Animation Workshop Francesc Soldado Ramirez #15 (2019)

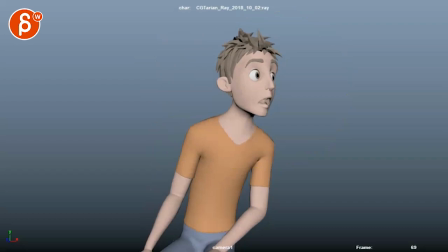[10:47]
What do I want to tell the audience in terms of this is the world that this character lives in and this is the style in terms of movement and then you just have to be consistent that's the biggest thing you don't want to suddenly change things and then to me all the movements and the pops and settles and everything to me is always in service of a
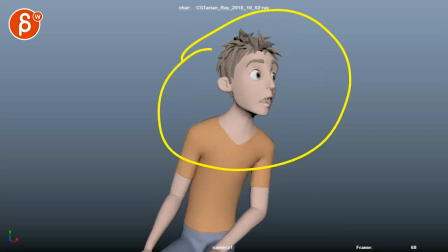[11:06]
the story if you have one or just the emotion and and making it clear what you're showing so sometimes a really snappy pop with a hand or in your case like that serves the style and you want to make it like really awesome when freaking out and i think going there
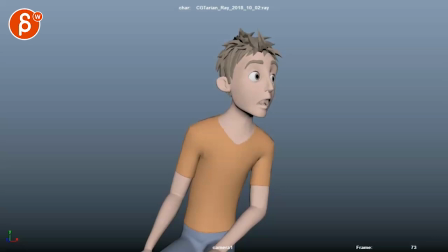[11:24]
faster will make more sense to to make that emotion clear versus showing it slowly and maybe adding too much overshoot and settle will give this too much uh it's almost over animated and it will take away from the sudden panic potentially so to me it's always what's is it helping the story or is it
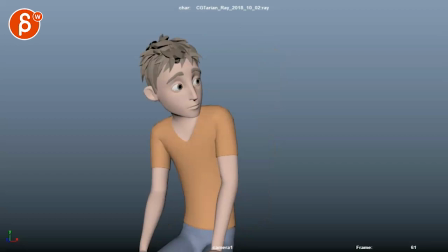[11:43]
helping showing the right emotional beat of the character and
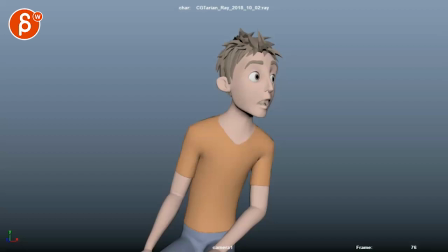[11:48]
then your last question here is about spacing so you have a lot of poses you start noticing noise and some issues and breakdowns etc uh let's go down here
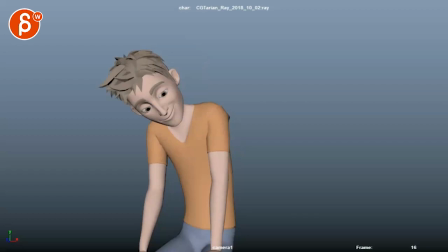[11:57]
and check the spacing any process of working on this um actually yeah i'm gonna have to do a uh later on i'm still in the middle of of uh what's the word so my in my fna is explaining blocking and mistakes and things but i will get to my workflow series as well
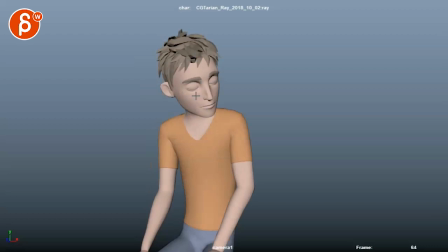[12:15]
but one thing is motion trail you want to you want to track an object and see that you have onion skinning you put on depending on the new maya
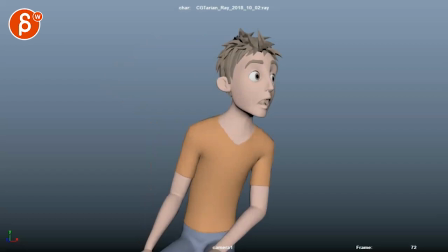[12:23]
features you have um interesting onion skinning with with coloring um i personally do something and i can't show you this in the critique because it's recorded like that but i use a dry erase marker and and just put dots here to show
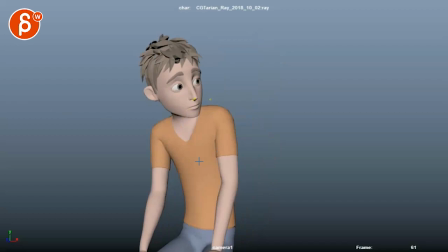[12:38]
what's actually happening which again you can show like this in this program keyframe pro has audience getting like this
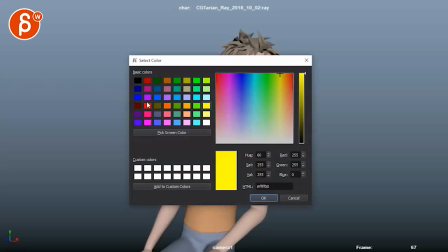[12:44]
but i would do this physically and put dots on this on my screen in one color and then i would take another color so basically i
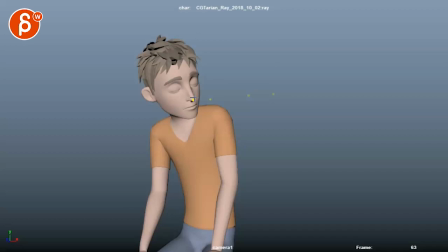[12:52]
would pick whatever whatever colors you have and then you can see what's happening here and i feel like maybe actually i want it to be a bit
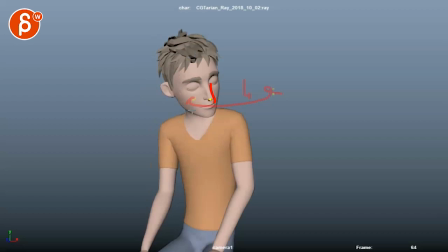[13:00]
more like this and then i will go frame by frame and adjust and you know again the nose will go lower nose will go lower maybe
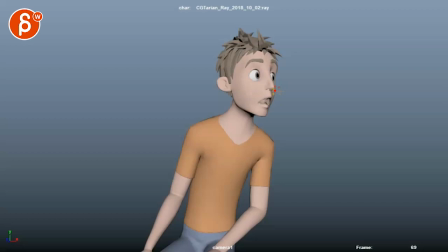[13:08]
a bit more to the side down here and then on this will be more here and maybe one here one here here and here this is very even in terms of spacing and that arc might be way too soft but or the timing i mean too soft but it to
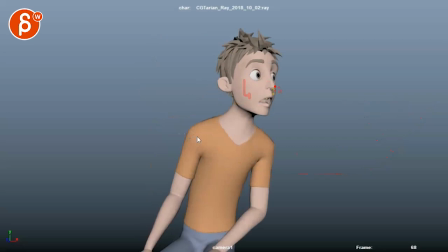[13:22]
me illustrates what i want to do one color shows what it's actually doing and then with the other color i'm drawing what i want it to be and then i
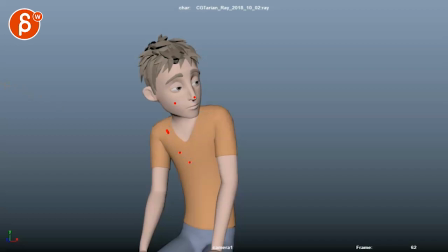[13:29]
go back in there uh and double check and that's within my hour again with this program you can And again,
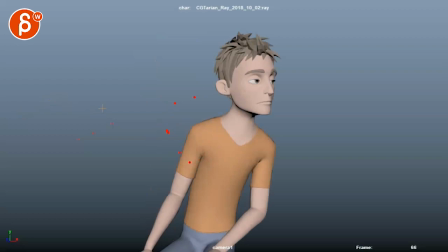[13:35]
you can do all kinds of things and it gives you onion skinning as well, as you can see here. Anyway, that's kind of that.
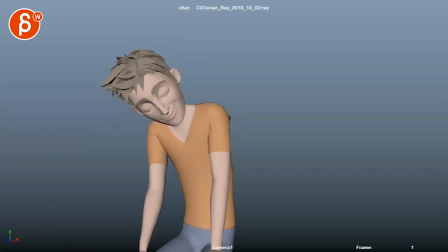[13:43]
It's more of a lecture critique than a critique. But I think you're fairly successful with what you have.
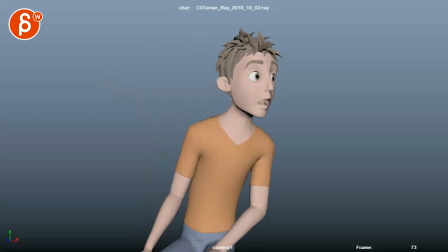[13:51]
My question to you is going to be, do you want to just go through that with what you have? Or do you want to do another pass and then change things? because it's only fine just do one exercise and leave it and take what you learn and put that into the next,
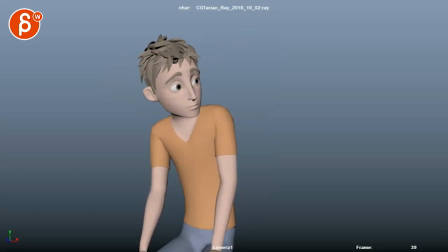[14:06]
which you've been doing every now and then. So let me know in the email how you want to proceed with this. And let me know if you have any questions, if my ramblings made sense, if they've been helpful.
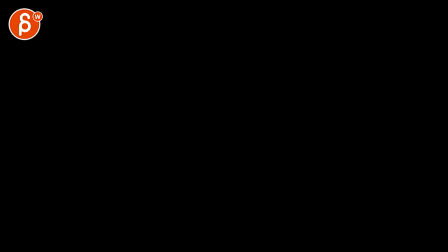[14:18]
All right, I'm going to leave it at that. No more rambling. Thank you. All right, there's an email. You can sign up. You can start whenever you want. You can submit whenever you want. You get 16 submissions. Either way, a like and subscribe would be awesome.
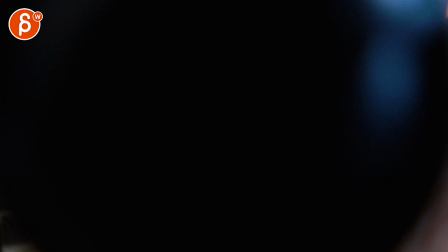[14:32]
Alright, thank you.